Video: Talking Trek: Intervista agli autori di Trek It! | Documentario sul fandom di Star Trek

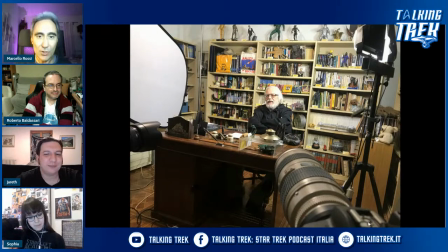Dopo un po' annoia, la puoi tenere in realtà 15-20 secondi un'inquadratura fissa su una persona, per cui un modo per ottenere questo effetto è farla parlare in modo che guardi in due telecamere diverse, per cui avevamo due camere, e adesso abbiamo la clip che vi fa vedere come viene lo stacco tra una e l'altra.
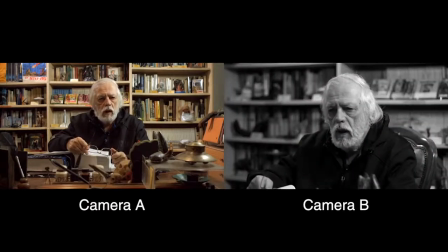Partito? Azione. Ma perché proprio Star Trek? Cos'ha di tanto speciale questa serie? No, questa mi piace molto.
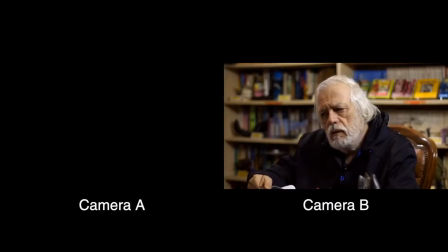Questa mi piace molto.
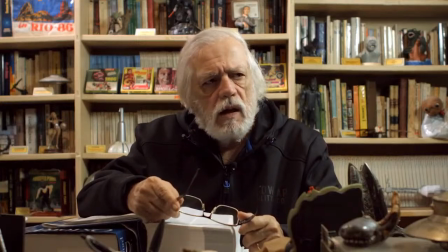Ma perché proprio Star Trek? Cos'ha di tanto speciale questa serie?
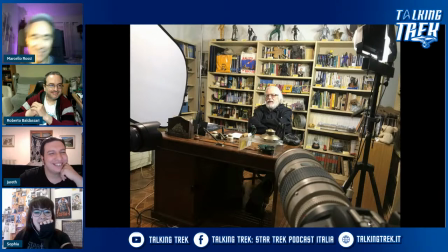Quindi con un'unica ripresa, no, ti sei portato a casa due diverse inquadrature, e lui il discorso è fluido, insomma, non la devi fare due volte, arricchisce. questa è una tecnica. L'altra, Roberto, io poi se tu hai vuoi aggiungere qualcosa,
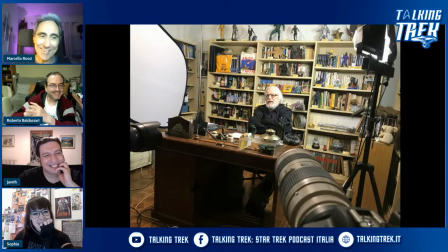l'altra tecnica è che io ho preparato la scaletta dei materiali, quindi sono più preparato di Roberto. L'altra tecnica, appunto, è quella che relativa alla foto che era stata mostrata prima, se puoi rimandarla.
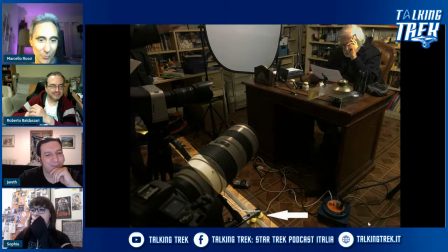Ecco, come vedete, io l'ho illuminata e l'ho indicato sulla freccia.
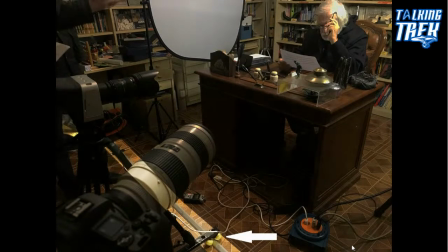Avevano montato sempre Roberto e Graziano, grazie all'inventiva di Graziano, un carrello amatoriale sul pavimento, cioè è un binario, appunto, che ti consente di spostare orizzontalmente la telecamera.
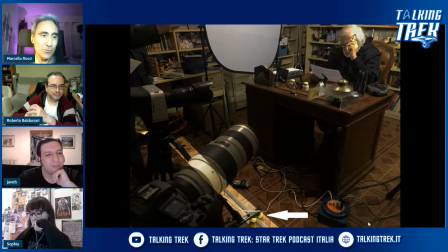E questo, insomma, le produzioni, quelle grandi con tanti soldi, ce l'hanno motorizzati con una persona addetta apposta solo a manovrare il carrello. Noi facciamo tutto in maniera amatoriale, e non solo, fare le riprese, la telecamera consentiva di fare le riprese in 4K,
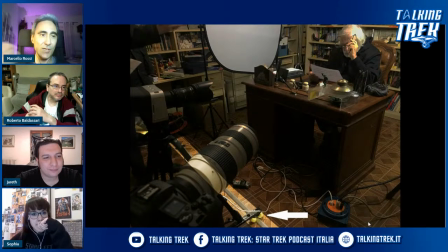mentre il documentario era girato in Full HD, quindi era una risoluzione superiore a quella che serviva del documentario. Questo ha consentito poi a Roberto, in fase di post-produzione, di creare delle zoomate, no? Cioè, usando il dettaglio in più disponibile, di allargare l'immagine.
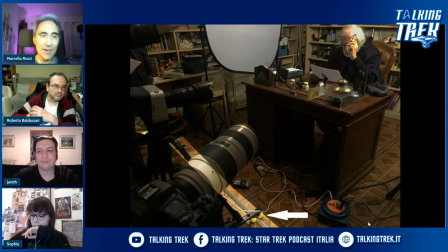Unendo la zoomata con il movimento del carrello, sembrava come se la telecamera ruotasse intorno a Mongini, e questo serviva sempre per movimentare un po' la ripresa. Adesso abbiamo la clip che vi fa vedere come funziona e qual è poi l'effetto finale.
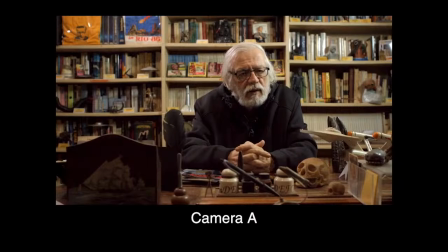Partito io. Partito. Azione.
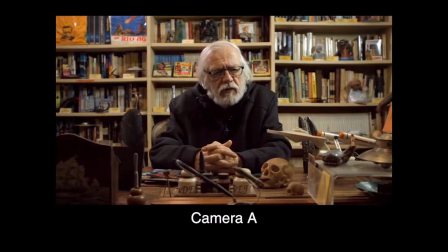Nel frattempo il club cresceva e iniziava la collaborazione con
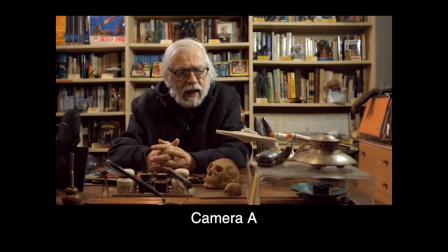tutte quelle realtà commerciali che in Italia si sono occupate di Star Trek.
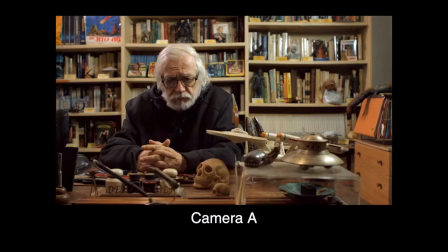Top, cosa dite?
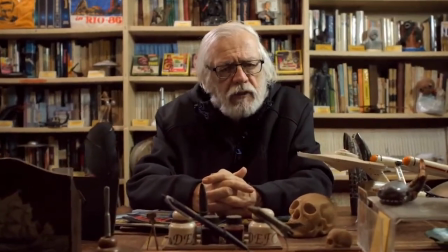Nel frattempo il club cresceva e iniziava la collaborazione con
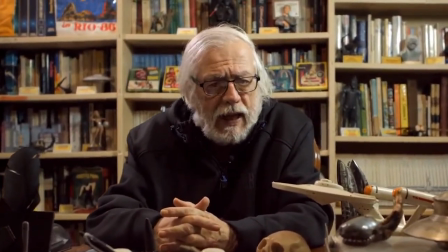tutte quelle realtà commerciali che in Italia si sono occupate di Star Trek.
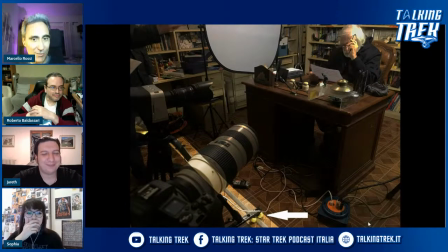È molto più carina, no? Un'inquadratura che piano piano si sposta e si avvicina al soggetto, insomma. E niente, quindi questo proprio perché, appunto, ci tenevamo moltissimo anche a curare l'aspetto tecnico, non solo il contenuto.
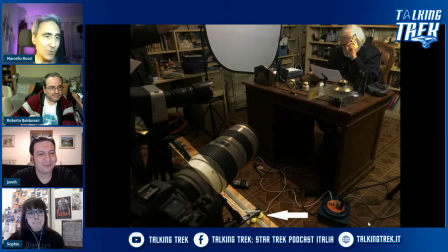Su questo Roberto è un rompiscatole infinito, per lui non è mai abbastanza, cioè non si sente mai soddisfatto, è un po' come Kubrick. Non è... Sì, uguale. Uguale. Vabbè. Aspetta Marcello, Sofia, tu che hai studiato cinema.
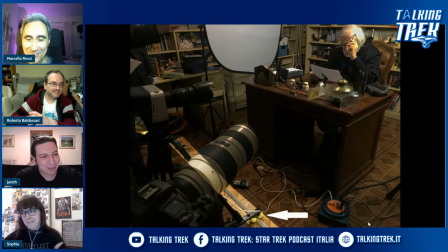Vai. Cosa ne pensi, insomma, di tutte queste cose, tutte queste informazioni che ci ha rilasciato Roberto e Marcello? Ma guarda, allora, io se posso avrei una piccola domanda, scusate, vai. per Roberto e Marcello, forse una domanda un po' sciocca, però perdonatemi, mi era venuta in mente prima.